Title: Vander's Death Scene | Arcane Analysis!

Hey everybody, so glad that you're here to join me as I analyze an incredible scene from the show Arcane on Netflix that came out last year. Is that correct? Last year? It's beautiful. Now, I was roped into watching it and I was very thankful I was. It brought a lot of surprise to me as far as like what's going on in the animation world. Obviously, I know it's filled with wonderful artists, but the true cinematic nature of these artists is just mind-blowing. And so I'm going to take a look at one of my personal favorite scenes. It's from episode 3. It's when Vander dies. Spoiler, but you know, I'm sure you're watching this because you've already seen the show. It's after Vander dies and Vi and Powder has this confrontation. We're going to be looking at things like lighting. We're going to be looking at things like color difference, maybe some shadow side, that part of lighting, just to help understand how they're structuring the scene and the confrontation between these characters. And then also we're going to be looking to maybe bring up a little bit about the 180-degree rule for composition's sake and, you know, choice of shots. Let's go ahead and watch the first few seconds. Let's look at this first shot before I hit play.
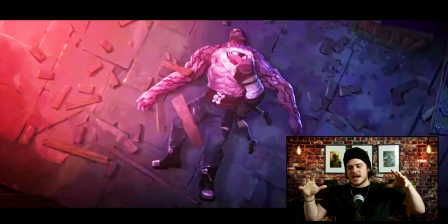85s
This is great because it gives a sense of size and place for these characters. And obviously, Vander, if you watch the episode, you know he turned himself into a monster to save these girls that he's been raising, essentially.
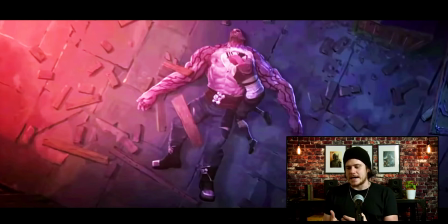101s
And so he has died. She's crying over his body. But this is a nice establishing shot and seeing kind of which direction the characters are facing.
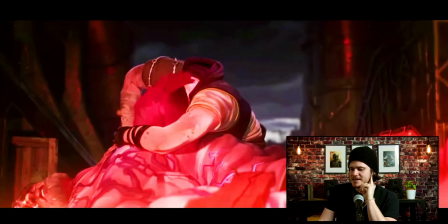116s
Little pull out wide, and then it does a very slight push in, I think.
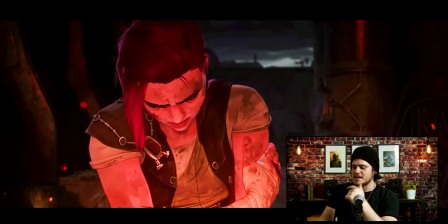122s
She gets up. This is nice because when it comes to lighting, when it comes to color choice,
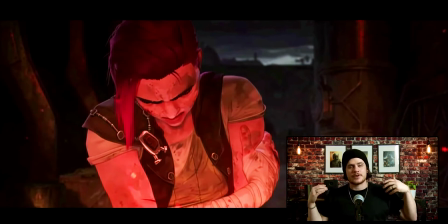128s
one of the best things you can do in the foreground and background of your characters is exposure and color difference. And so because the motivated light, the kind of the key light for this whole scene is coming from that fire, from the explosion, on her you have this nice orange light that you see there.
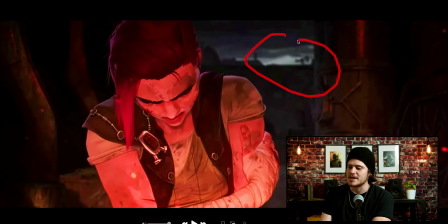147s
And then in the background you have this nice cool light that's more of this bluish off green color. You've noticed even right here, on both sides, really, you have kind of this in-between stage. So it's obviously because it's being illuminated from the fire, but it's just set up very nicely.
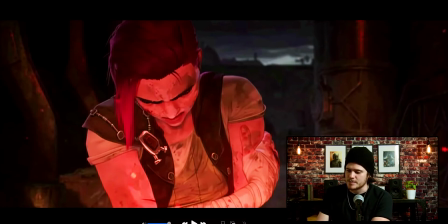165s
Also, see how she's framed. Let's see if I play a few seconds, if she sort of leans up forward.
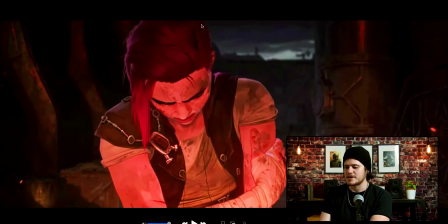170s
You see how there's leading lines in the composition. Her, you know, being sad, her face, her herself is the motivation. So you have leading line here. You kind of have these jagged leading lines kind of shooting off towards her, and then you have a nice frame that's kind of putting her in kind of the center,
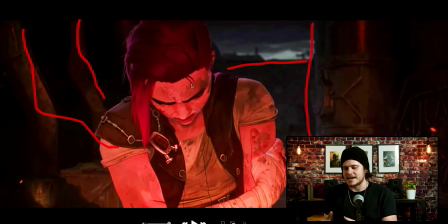190s
but the choice of design for the location is really good as well. So we have color difference, we have leading lines, composition. Let's go ahead and take let's go a few more seconds in.
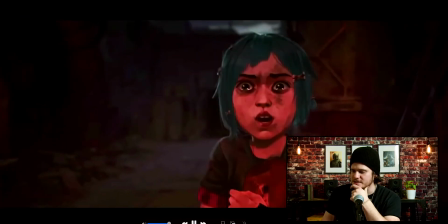206s
Powder shows up in the background and she turns around and sees Powder. And notice where their eye lines are looking.
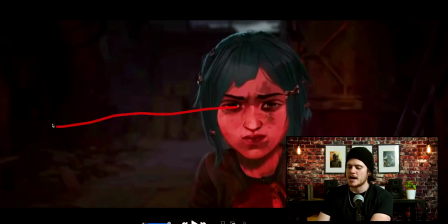213s
So you have Powder, her eye line is looking to this side of the camera. So this is going to help you understand the 180-degree rule a little bit. And she also has a nice exposure difference between her face, all of her exposure, and this background.
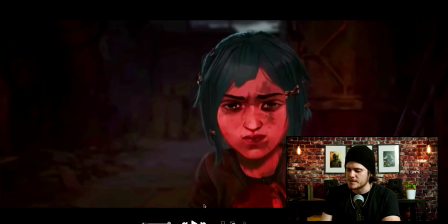231s
There's stops of lighting in there that's nice, and it brings attention to her as a character.
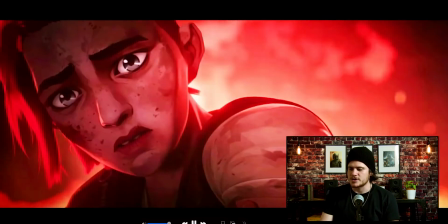238s Finally worked.
So her eyes are looking one direction off screen, and then look at her eyes.
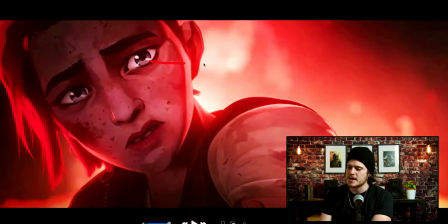244s
The direction of her eyes is going this way. So this kind of helps you establish a little bit about where the line is.
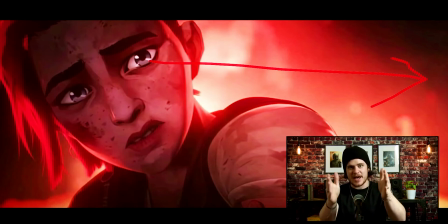253s
So obviously the line is connecting from her nose to Powder's nose, Vi's nose to Powder's nose, and that's the establishing. So when they chose a side, they're staying on that side, and you can tell which side they're on based on where their eye line is at either side of the camera.
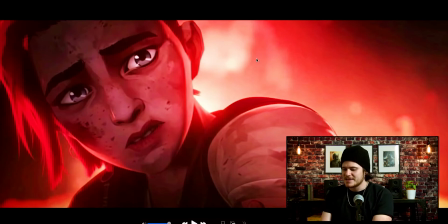270s
This is really nice because there's still a color difference, just the opposite. Because she turned away from the fire, you have all of this hot fire going on that's brighter than her, and she's sort of in the shadows, but she's still exposed well for this scene. Let's keep going.
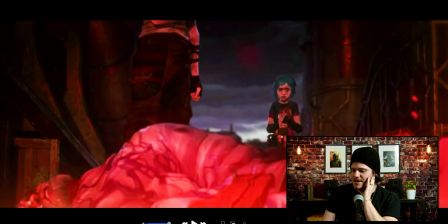291s
And the emotions building, you kind of see the animation is just crazy. The emotion that they can get out of these animated characters is so awesome.
Why did
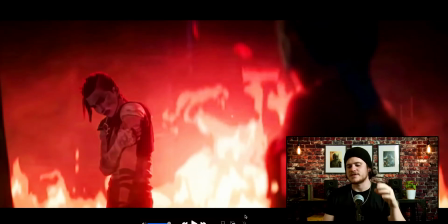304s
It's kind of cool how they chose when she first walked up to Vi to have a close-up and Powder to not kind of have like a medium close-up. And it's kind of because the emotion, the driving emotion of this scene,
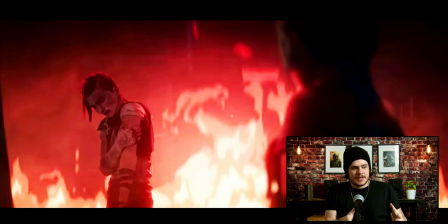319s
kind of the weight of Vi about to help Powder realize what she's done, it's heavy. And so the emotion is focused on Vi, and it's actually, in this shot, it's switching to Powder as she kind of realizes what happened.
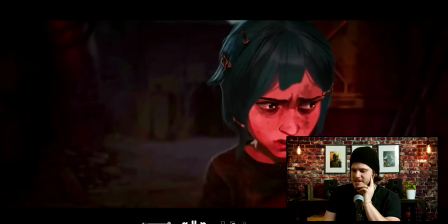338s
See, we're getting close up on Powder, and she's kind of... Oh, and she realizes she also killed her friend.
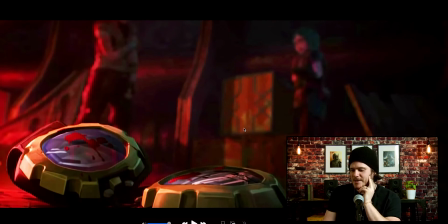346s
And that's really nice, too, that there was a rack focus. I love how they show don't tell here. If you notice, Vi in this scene, she doesn't say anything really expository.
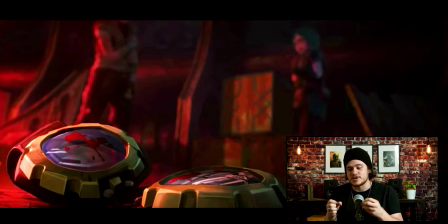362s
She doesn't have to explain anything. It really shows what's going on. She can see Vander is dead behind Vi, and she sees the blood on the goggles that we saw a character wearing earlier. And so they really they show don't tell, which means they don't have to explain.
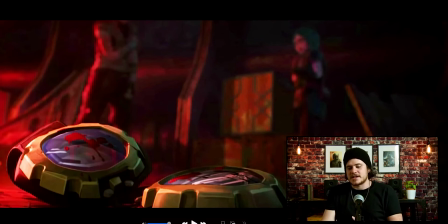379s
If you have to explain everything in a movie, like you would a book, well then that's bad storytelling for the cinema.
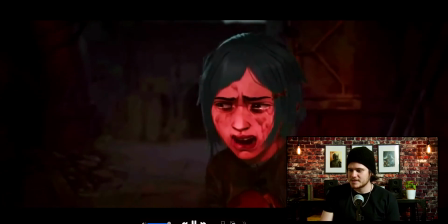387s I only wanted to help.
The emotions rising.
I only wanted to help.
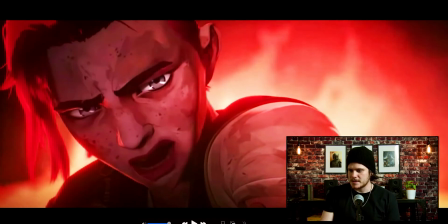393s I told you to stay away.
And now they're both heated. Both of their emotions are high, and she kind of stepped in and became a little bit more of a closer shot on Powder as she's beginning to panic.
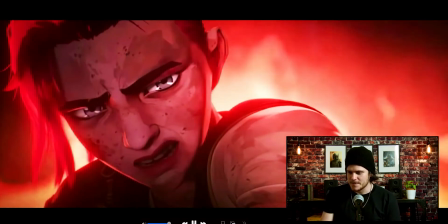405s
But we're still on this close-up of Vi as she noticed.
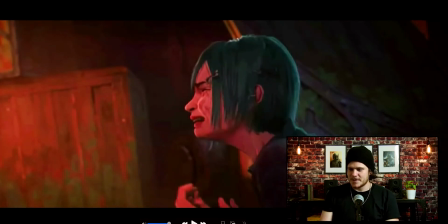410s Oh, man. No. What?
And this is good still for the 180-degree rule. They're staying consistent, even when they change shots to like a wider side shot or whatever. Powder's eye line, even in this shot, it's still looking to the same direction of the frame that she has been looking.
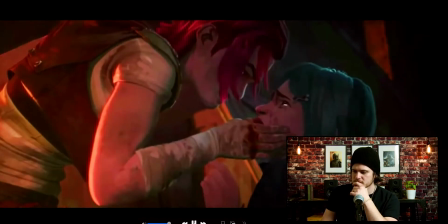432s You leave me! Because you're a jinx!
And this is kind of literally nose-to-nose face-off.
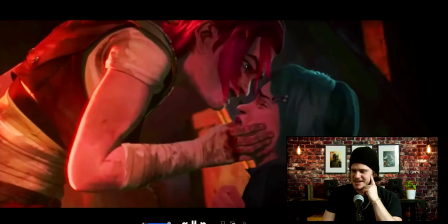438s
This is really good Do you hear me? visual storytelling.
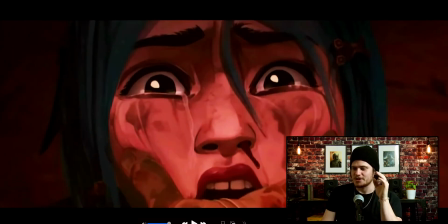442s
And this is an amazing shot where you get that extreme close-up, a choker shot, just to see the emotion that's coming from Powder right now with all of the, the dirt and the blood from getting punched and everything. Even with this, notice the
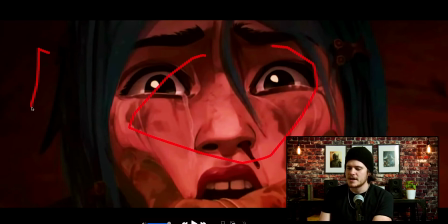459s
illumination on her skin is still brighter than her background, even though that's just the ground right behind her. It's basic things like this that really help make things look cinematic, as opposed to just like, everything being the same exposure. Creates depth.
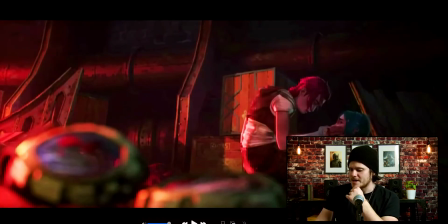481s
Oh, let me back up just a hair.
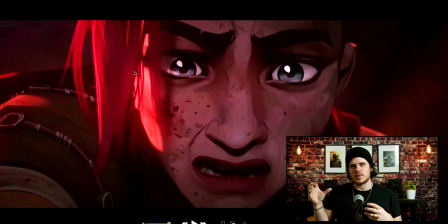483s
I love this shot because it's kind of like what some people call a back key, almost. The main source of light, which is the fire, is actually hitting Vi right here on her shoulder and the side of her face.